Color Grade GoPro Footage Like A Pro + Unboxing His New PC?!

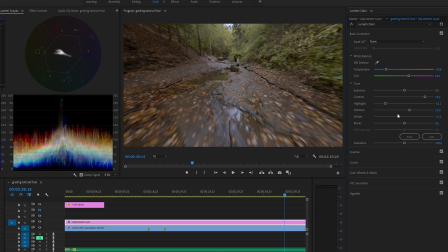So I'm gonna bring the highlights down and give myself some more headroom It's just sort of simulate that high dynamic range look so already we can go off and on and we can see that Our clip looks vastly different The biggest correction is with the white balance and this looks right now looks really low contrast and still kind of looks gray We're gonna really add a pop in the mid-tone contrast I'm gonna go into my curves layer here And if you have not seen this video that I've done on it watch the tone curves video because this is gonna be this isn't gonna Make
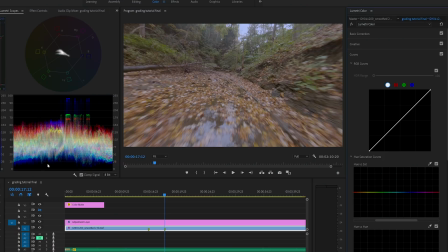any sense if you've not seen that video if I'm looking at my waveform here I like where the shadows are, so I'm gonna actually put a pin or a point on that curve It's gonna lock the shadows where they are and then I can make adjustments here and
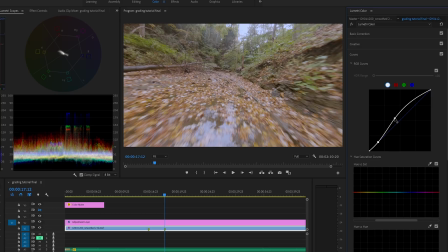Really see changes in the mid-tones and highlights without affecting the shadows I'm gonna get rid of that there can control click to a minus to remove one of the points.
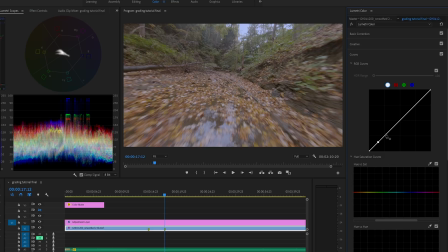I'm just gonna go up Slightly in my lighter shadows. They're just ever so slightly and then what I'm going to do is I'm going to raise my mid-tones just to add a
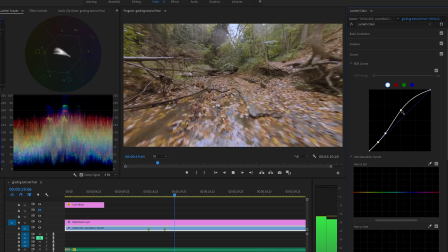bit of contrast there and again we can do this stuff on the fly here and the other thing I'm going to do I'm go back to find where I've got
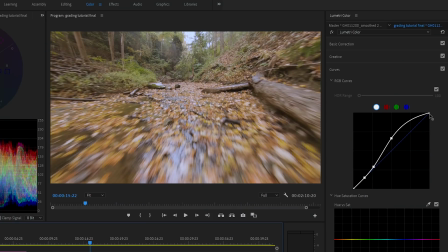my brightest whites there these look kind of blown out so I'm actually going to cheat a little bit and lower the highlights so there's not going to be any pure white you
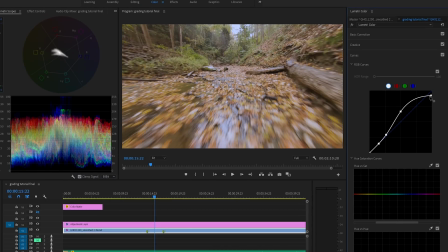can see on the on the waveform here that those bright highlights get dropped down and become a little bit grayer and
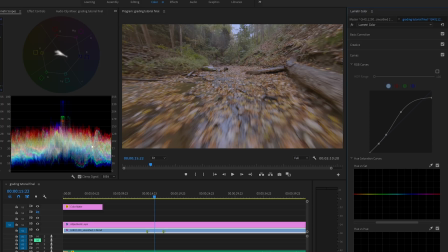it kind of takes the edge off of those we turn off the curve We can see that we've essentially stuck the shadows where they are and selectively
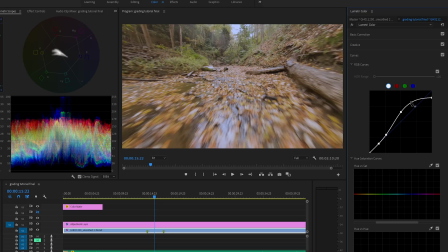raised the mid-tones up towards the highlights But we've rolled them off nicely to a nice gray tone to simulate sort of a High dynamic range look where there's a nice shadow and highlight roll off. Okay, so I accidentally put the curves layer on the clip itself
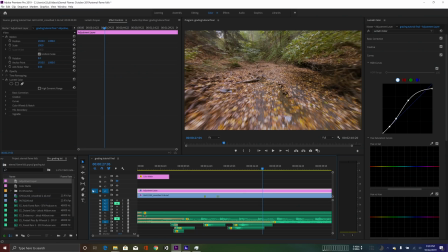So I just deleted that and then I redrew the curve on my adjustment layer and then made sure that I'm selecting this as my active layer This is a good starting point. I'm happy with this. This is good tones I've got an even exposure for the whole clip here, and now what I'm going to do is I'm just going to option drag or alt drag I should say.
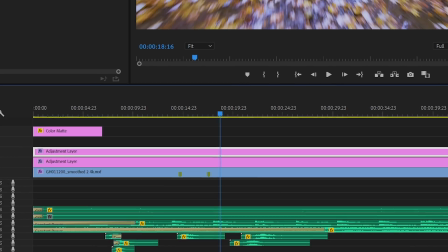Got to get used to using the PC again, and then go up into effects up here, and then reset the Lumet Tree Panel for this. I've reset it. Now we've got another adjustment layer, and this is going to be our color grade, which is really going to add the mood to the clip. So for basic adjustments, I'm going to leave that as is. We've already done all those basic adjustments before. We shouldn't really need to touch that.
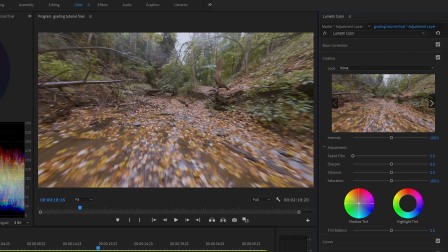The first color adjustment that I usually do is I just kind of give a little bit of a bluish aqua turquoise bump to the shadows and I find that Becky and I that's kind of one of the secrets that we use in our videos all of our color grades are loosely based on a sort of a cold steely blue in the shadows and then a compensatory Warming up of the highlights all right,
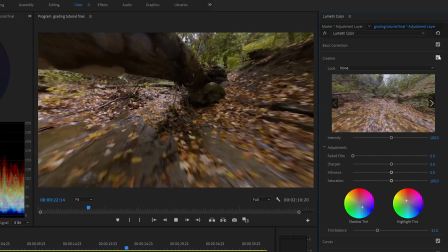we can play this back here And we can see already turning it off and on it really kind of takes out that greenish cast And I've noticed that a couple frames are dropping
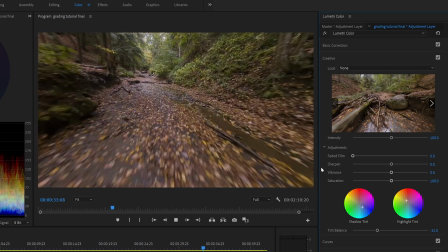when I'm doing this, which weren't dropping before. I think it's because I'm screen recording again in 4K, which is then transcoding in 4K. So it's using part of the GPU to do that.
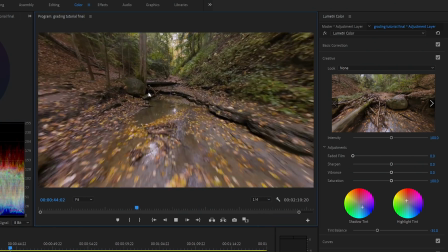I could easily drop this to a quarter quality, and you won't even notice a difference because this is a 4K screen, and this is one quarter of the screen.
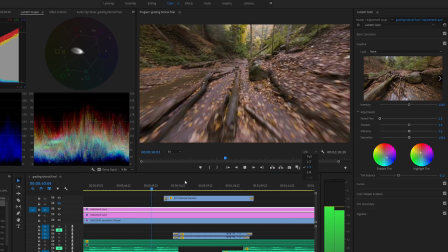You can edit it in one quarter, and there will literally be no hiccups at all. We can edit it in full quality. Why not? Just to kind of show the power of this thing. Okay, so now back to curves, and I split up the curves adjustments into the primary and the grade layers Only because I did the RGB curve on the primary layer because it affects the tones And I want to get the tones right on the primary layer now I'm gonna start doing the red
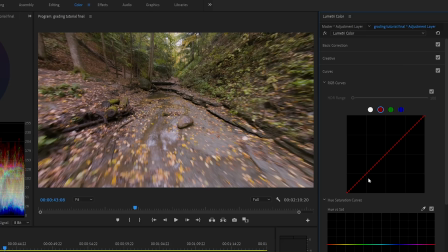green and blue channels So the first one I start with is the red channel and the thing I usually do in this case is I kind of Pin the lower mid tones and then I just add a little drop on the red channel here And what that does is it adds a little
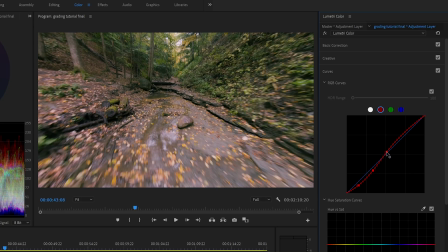bit of sort of this acidy green to the shadows And a little bit goes a long way here And this doesn't look right at all because I'm only adjusting the tone curve of the red channel So I'll then do is I'll go to the green channel here And again, I'll suck out a little bit of the green out of the shadows So it neutralizes it.